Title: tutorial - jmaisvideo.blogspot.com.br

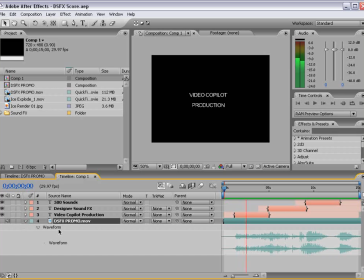Okay, nice. Okay, so obviously, this didn't make the final cut, but that's not the point.
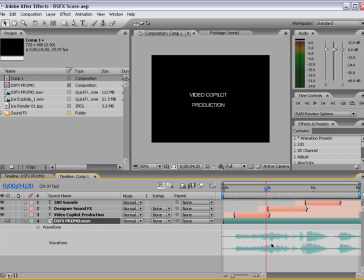The point is we get the timing right. We start layering in these tracks, and obviously you want to know most of the things you're going to say. So in this case, I already knew what the product was about. I knew how many sounds. I knew all the features that I was going to promote. So the idea was to get those all out in a very entertaining way.
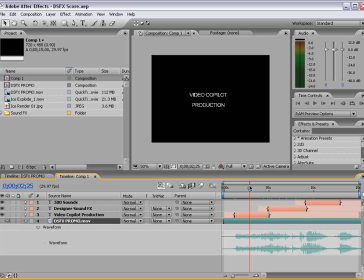Now, this collection has a bunch of different elements, so the motivation behind this promo was to show you how many different elements there are and make it seem, vast and have these contrasting points where it's fast to slow and really powerful and all that good stuff.
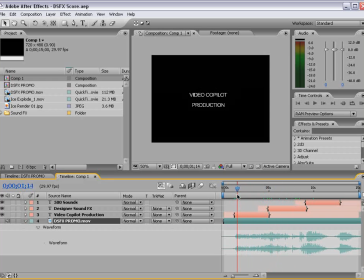So I started out with something very similar to this and slowly layered in my audio until I was down to the very end. I knew, okay, there's going to be this big climactic end. And, I simply had these cuts that were short that would go
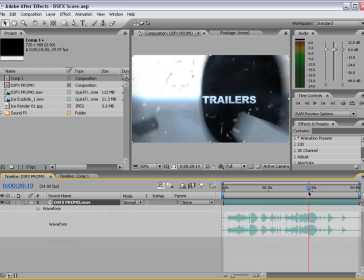just like you see in the promo, movie trailers, title sequences, promos, websites,
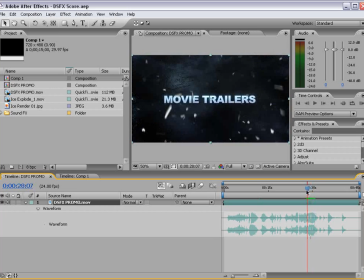And I was able to tell that that was going to create the pacing I wanted to see.
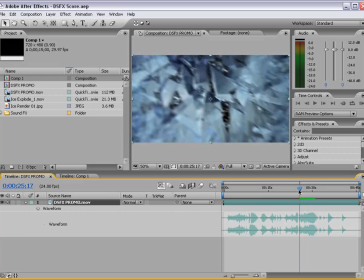And using my audio elements, some drums and some swishes and some hard hits, you create that intensity, that climactic build at the very end where everything kind of comes off. And of course, you have to have the heartbeat.
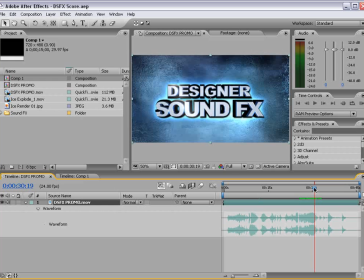It's just what you do after a big climactic ending because everyone's so tired, I imagine.
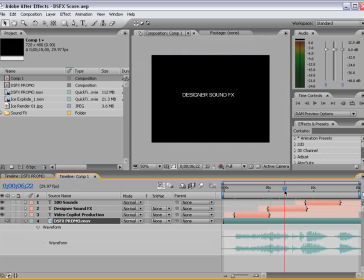So that's the idea. First, figure out what you want to say and bring those elements into your production. Don't just blindly start going at it. Let's talk about actually composing a score. Now, I'm not going to sit here and compose,
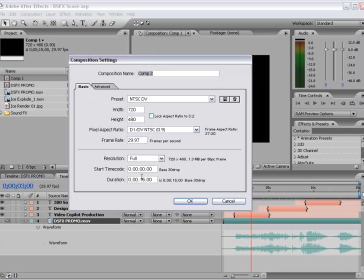a 30-minute thing, but we're going to create a new composition, and we'll make it 15 seconds long, and we'll call it score.
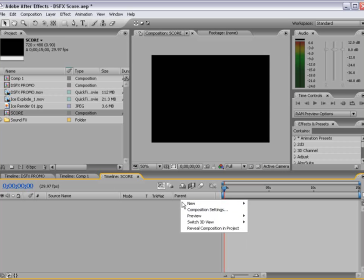So this is basically what you're going to be doing in After Effects, and we don't need to see a bunch of these different elements.
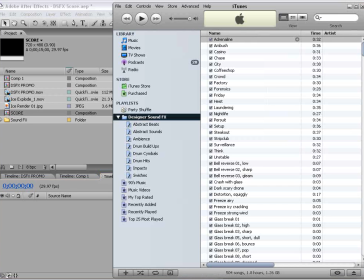And go over to your iTunes, and let's start out with a nice hard hit coming from like a reverse sound. So let's go search for reverse. We have some bells that reverse.
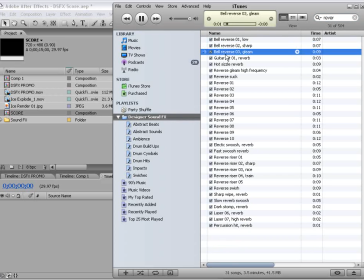Reverb. Reverse.
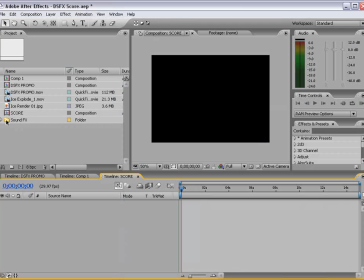Okay, reverse number 5. So we'll drag this into our sound effects, and we'll drag that out onto our comp. LL, bring up our waveform. And we'll line this up with the beginning.
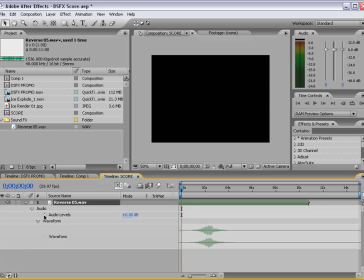Now, if we want it to be a little shorter, we can go into the audio levels and set a keyframe and bring the opacity or the audio level down. So you can make it shorter if you need to. In this case, we'll just keep it as it is and just bring the volume down a little bit.
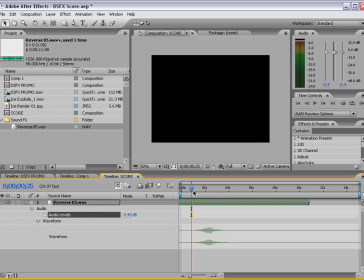And let's play that back, period, on the keyboard. Okay. So let's create first our title. Like, what are we going to say here first? We're going to say,
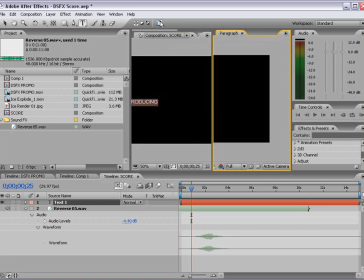introducing. Now, it doesn't have to be this lame of text. Arial Black.
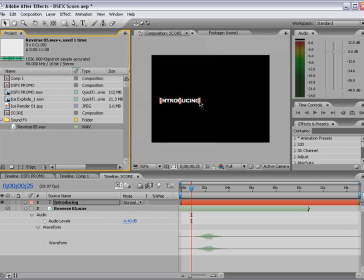And, I've seen some animatics for movies, and they look better than, some movies' final visual effects.
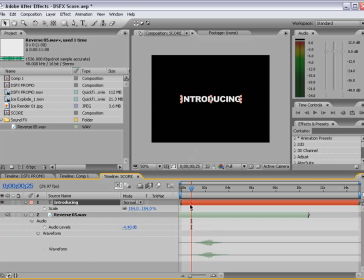So feel free to, put a little work into this, but remember, this is simply for illustrative purposes. You just want to kind of figure out what it's going to say. So introducing, comes in about right here, and we want it to stay for about 3 seconds currently.
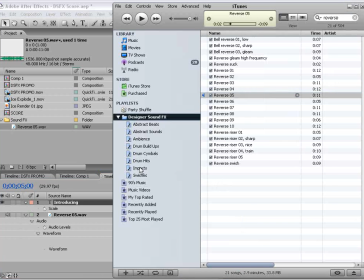Go back to iTunes. Let's look for a nice hard hit. Dropped appliance.